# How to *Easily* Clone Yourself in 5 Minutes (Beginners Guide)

In this video, I'm going to teach you how I go about cloning myself. There's a couple of things I make sure that I have in order first, and that number one is this tripod over here.
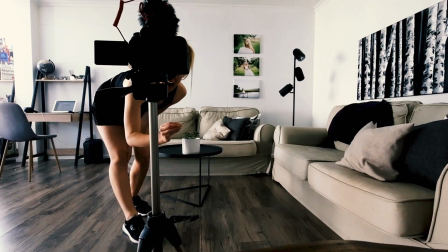It's important for me to have the same angle but also a stationary object, because if the camera was moving around, it would definitely affect how my clone appeared. So the tripod does allow for a lot of consistency in my shot.
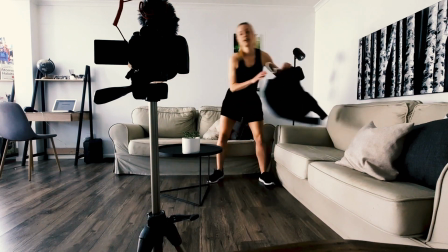Another thing I do is I make sure that I have another piece of clothing very close, because I use natural lighting, so I'm aware that the lighting would change, and I like to have my outfit close by so that when I change,
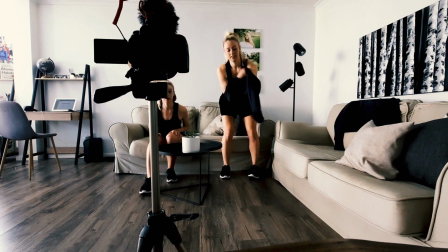then the lighting is similar in both my first shot and my second shot.
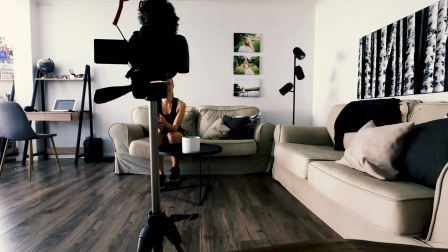And then I make sure that I'm going to stay in one area and I'm not going to cross over into my clone area. So I'll make sure that I take up one side of the camera.
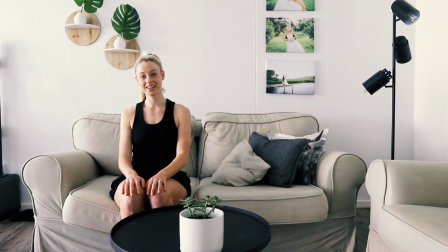And so for this example, I'm going to sit here and my clone is going to sit over here.
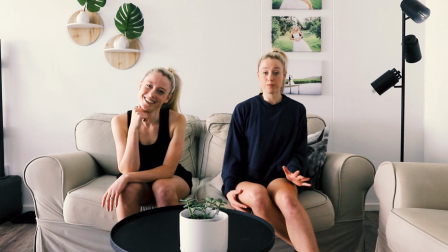I'm also not going to try and move too much around me, meaning the pillows or even this vase on the table, just because I want to try gain an element of continuity in both shots.
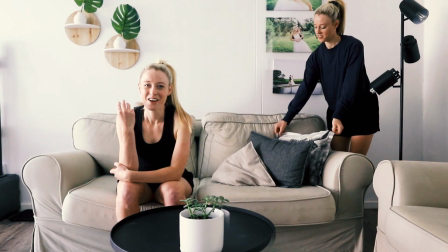I also like to make sure that I have filler shots because if I'm giving my clone space to speak,
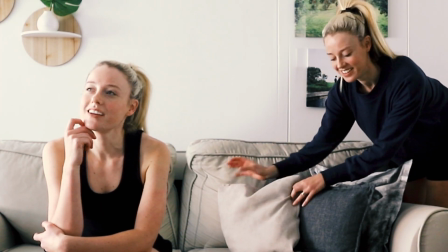then I want to make sure like I'm just sitting, smiling, not looking too awkward, which I definitely don't always get right. And when it comes to looking at my clone, I try to keep where I think my eyes would be.
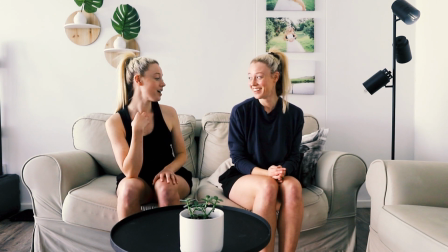I try not to look down, because then it looks like I'm looking my clone up and down.
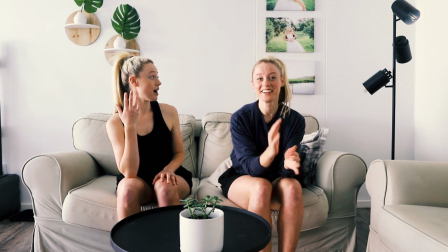So just try to think of where my eyes are and just look in that direction.
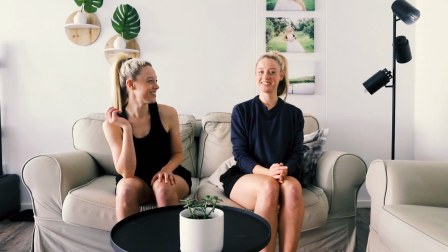And hopefully I'm looking straight into the eyes of my clone. But otherwise, I just find looking to camera, smiling and nodding.
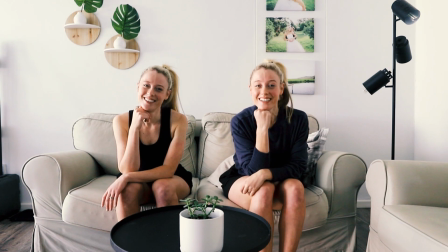For a less awkward experience, it helps to create a script, set up a tripod,
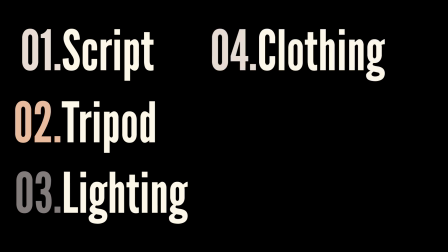aim for consistent lighting, have your change of clothing close by, as well as plan not to move around too much.
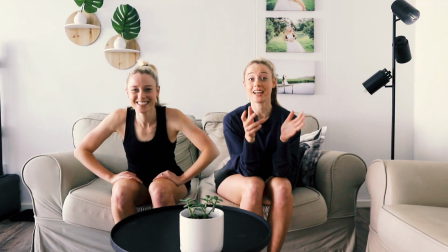The real magic happens in the edit. Let's jump into Premiere Pro and I'll show you how I go about creating this effortless clone look. Jokes, I've still got a lot to learn, guys. I'm still very new at cloning myself. But before we jump into Premiere, just a quick shout out to Sebastian Jefferies, because guys, I did not invent cloning. No, I was actually inspired from one of his Instagram videos that he shared. So thanks, guy. I really appreciate it. And everybody else, I'll show you how I've been inspired to go about creating my own clone.
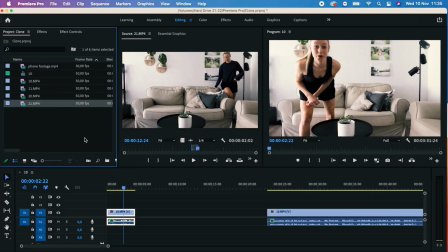Alrighty, we're in Premiere Pro. First thing I do is make sure that I have my main file synced to audio in my timeline. Then I find an in and out point of the second piece of footage that I filmed of myself.
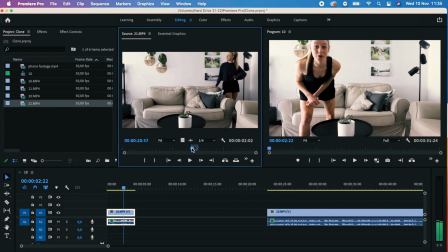I've selected a piece here already. Now I drag the video only and place it on top of the other piece of footage already hanging out in the timeline.
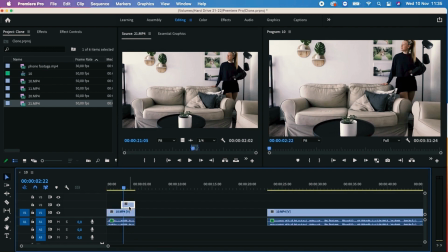Now make sure that you have the video only file selected and then head up to Effect Controls. Select the mask bezier.
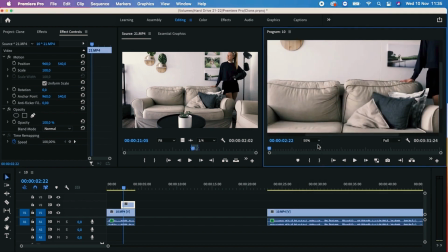Even though I wear glasses, I still like to enlarge the space and then trace a mask path around the version of me that I shall call my clone.
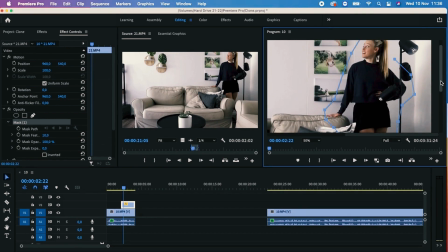Once I've outlined the space, I shrink my program monitor back to fit.
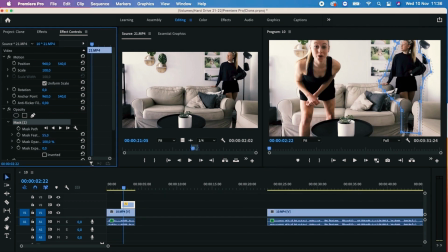Now I'll increase the mask feather. This helps the clip blend in better with the original footage.
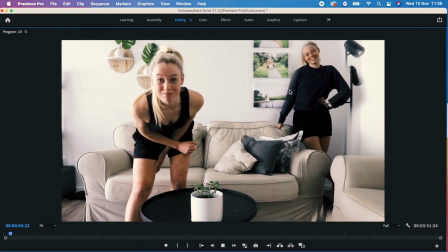All right, now press the tilde key and check out my sequence. Ah, just as I suspected, there were some serious ghost feels.
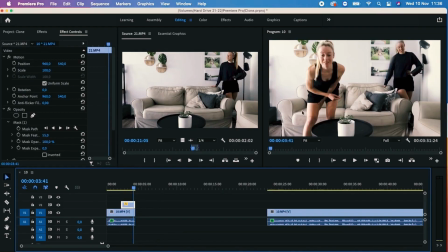All right, I'm gonna reselect my clip and zoom back in on my program monitor.
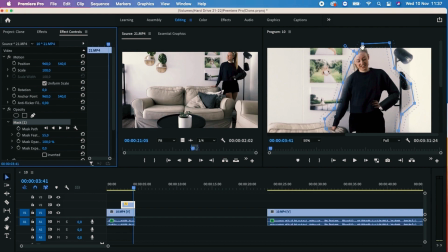I make sure that I select the mask in Effect Controls so that the blue mask path shows up again in my program monitor. I now select certain points on the mask path and pull them
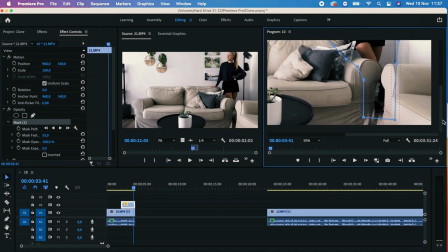out to bring the body back into what felt like a vanishing part of my clone.